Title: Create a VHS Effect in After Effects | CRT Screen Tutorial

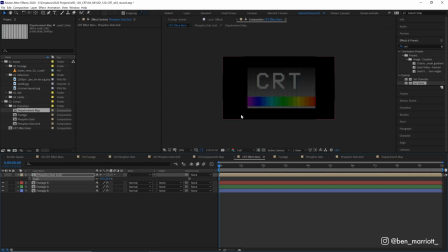(8:06)
Now you will run into a limit, of course, because our pre-comps are only 4K,
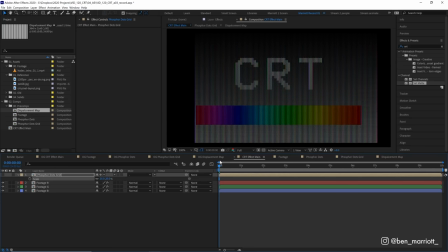(8:11)
but you could easily just go into that comp and scale up the comps to, you know, 8K if you wanted to. I think 50% works good for this effect, so I'll leave it there. Now let's take this to the next level with some effects.
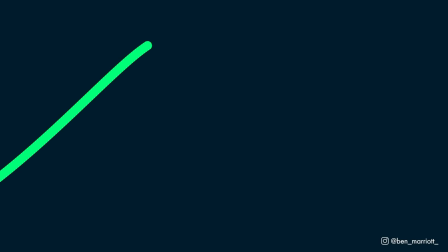(8:22)
But first, a bit about this video's sponsor, Skillshare. Skillshare, if you don't already know,
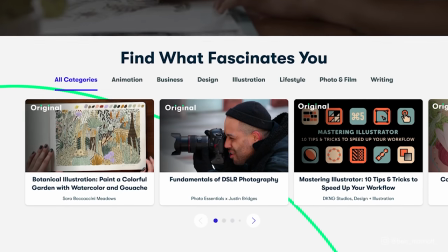(8:28)
is an online learning community with thousands and thousands of inspiring classes for creative and curious people to explore new skills or deepen existing passions.
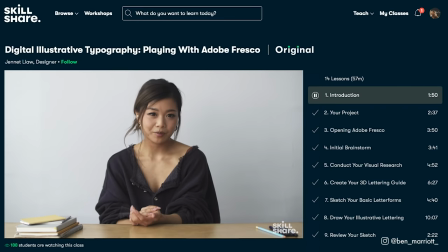(8:36)
And when you join, you can now try one of Skillshare's new live classes where you can experience real-time
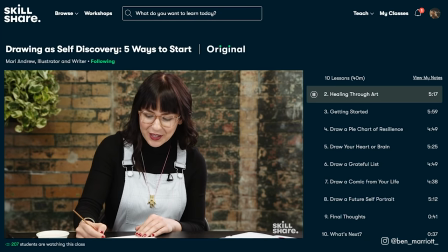(8:42)
inspiration as you connect with popular teachers while watching and working along with other members.
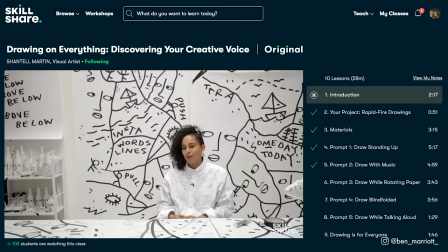(8:46)
Now, no matter what 2021 brings, you can spend it creating something meaningful with Skillshare's online classes.
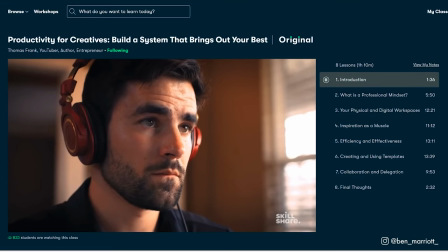(8:52)
Just some of the amazing classes that I'm inspired by at the moment are Productivity for Creatives, Building a System that Brings Out Your Best by Thomas Frank.
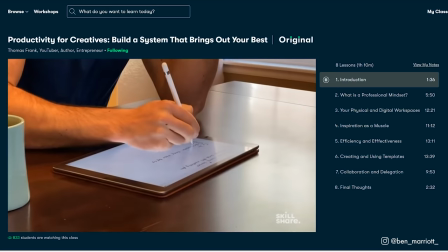(9:00)
This class is an amazing look at how inspiration is more of a muscle and how you can strengthen that.
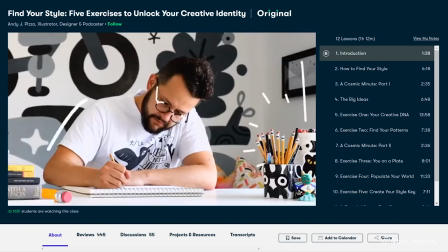(9:05)
And Find Your Style, 5 Exercises to Unlock Your Creative Identity with Andy J. Pizza.
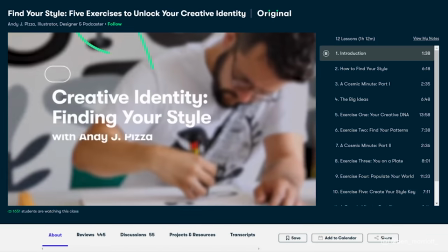(9:10)
These are both fantastic ways to unstick yourself from a creative rut or burnout and make sure you're having fun with your creative process.
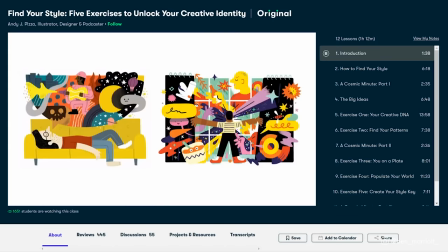(9:18)
The smartest investment you can make is in yourself and in your education. And Skillshare might be the most cost-effective thing on the planet for that.
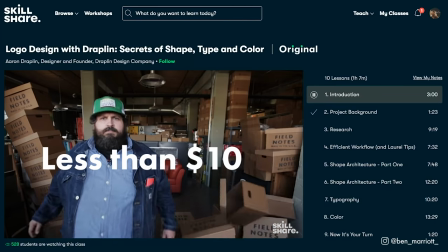(9:25)
It's less than $10 a month with an annual subscription. And the first 1,000 people to use the link in my description will get a free trial of Skillshare Premium membership so you can explore your creativity.
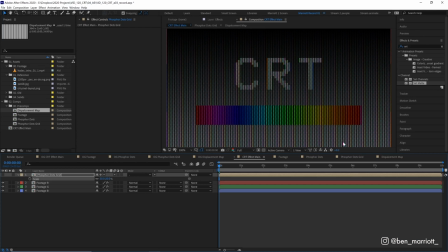(9:36)
Now onto the effects. So we're going to do the effects into two parts. The first part will be adding damage and distortion to our footage comp to make it look a bit more like a VHS tape. We're essentially creating a bad signal in our footage comp to be projected through the CRT screen.
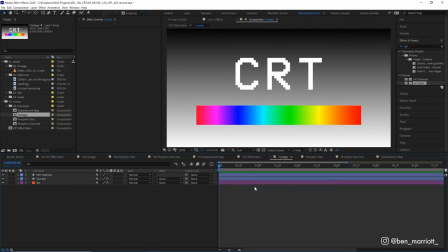(9:50)
So let's get into that footage comp, and I'm going to create a new adjustment layer with Control Alt and Y, or Command Option Y, and I'm going to call that layer Distort. The first thing I'm going to add is a wave warp effect. I'm going to change the direction to 0 so that what it waves vertically.
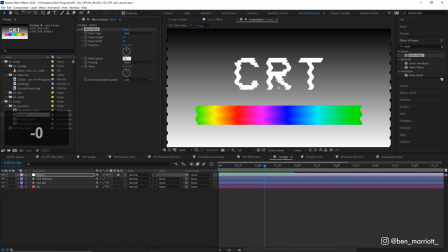(10:06)
I'm going to change the wave speed to -0.5 so that wave is going downwards. Let's change the height to 8, make it a little bit smaller, and the width much higher. Let's make this 800. Now that is a really subtle flowing wave effect. So let's change the wave type from sine to square.
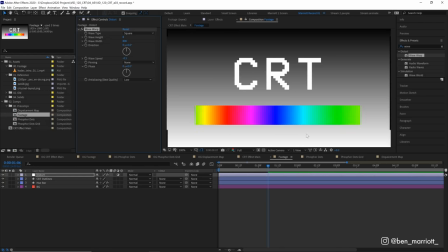(10:24)
So now it has really harsh edges and we kind of get this slow screen refreshing rate, which you can get if your VHS is damaged enough. Now this does push our edges out a little bit on the side. To account for that, we can just add the effect transform and set the scale to 101%.
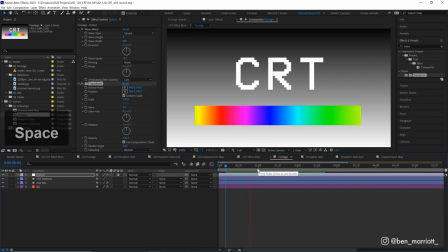(10:40)
And now it fills our screen again. Now we want to add a bit of a flicker, which we'll also get in a damaged VHS. So let's create that on another adjustment layer by pressing Ctrl+Alt+Y, call that one flicker.
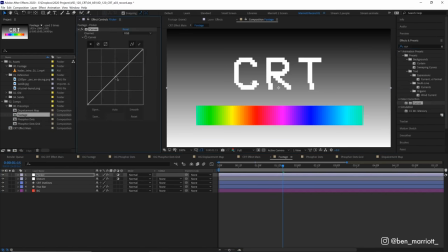(10:51)
And we want to add the curves effect. And in this, we just want to increase the brightness by moving the curves in this manner up towards the top left.
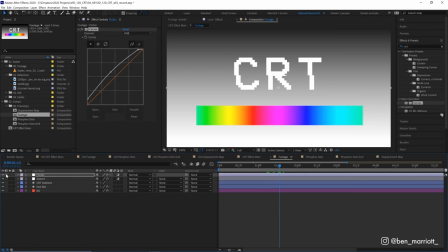(10:59)
That should do. And we want to create a flicker essentially by just turning down the opacity randomly. So let's open up the opacity. And what we kind of want to happen is this value to just change, you know, arbitrarily throughout the duration. So we can do that by adding a wiggle expression.
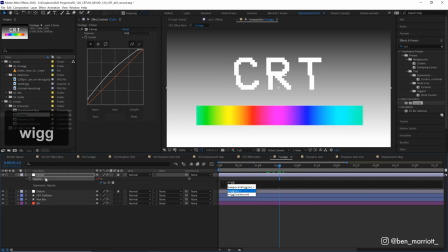(11:13)
So let's Alt or Option click the stopwatch and add the expression wiggle, and then in parentheses 12,100. So that means 12 times a second, this value will randomly fluctuate up to a maximum of 100. So essentially this is going to turn on, off, or anything in between 12 times a second.
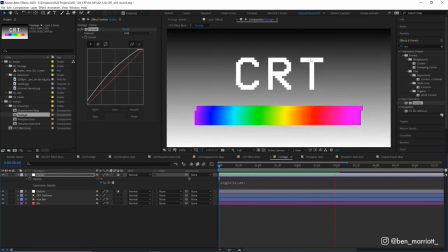(11:31)
And that creates a nice random flickering effect across the whole composition. Now we want a bit more of some color distortion.
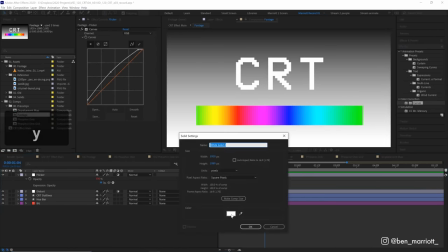(11:37)
So let's create a new solid with Ctrl+Y. Let's make its color a blue, hit okay.
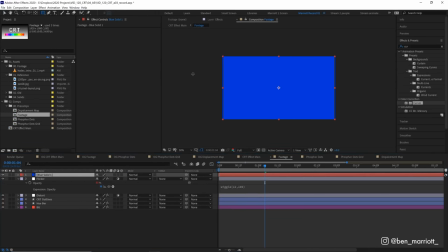(11:42)
And I'm gonna select the rectangle tool. I'm gonna draw a quick mask around it.
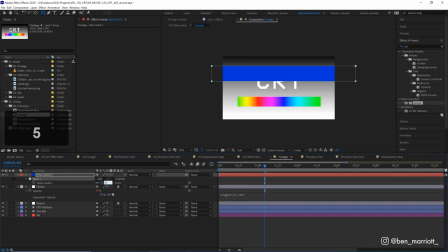(11:47)
And I want to feather that mask about 500. So it's got a pretty nice gradient. And I wanna make sure this extends across all sides. And we want this to go down to move down our comp.
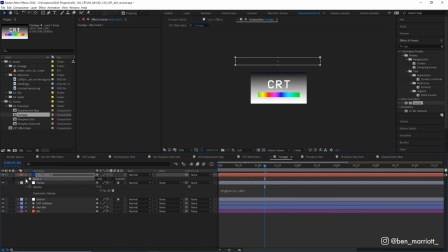(11:59)
So let's move it above our comp. We want to open up its mask path, keyframe that. Let's keyframe that at the very start of the comp. And then over just a bit more than a second, let's click on it and drag it down the bottom.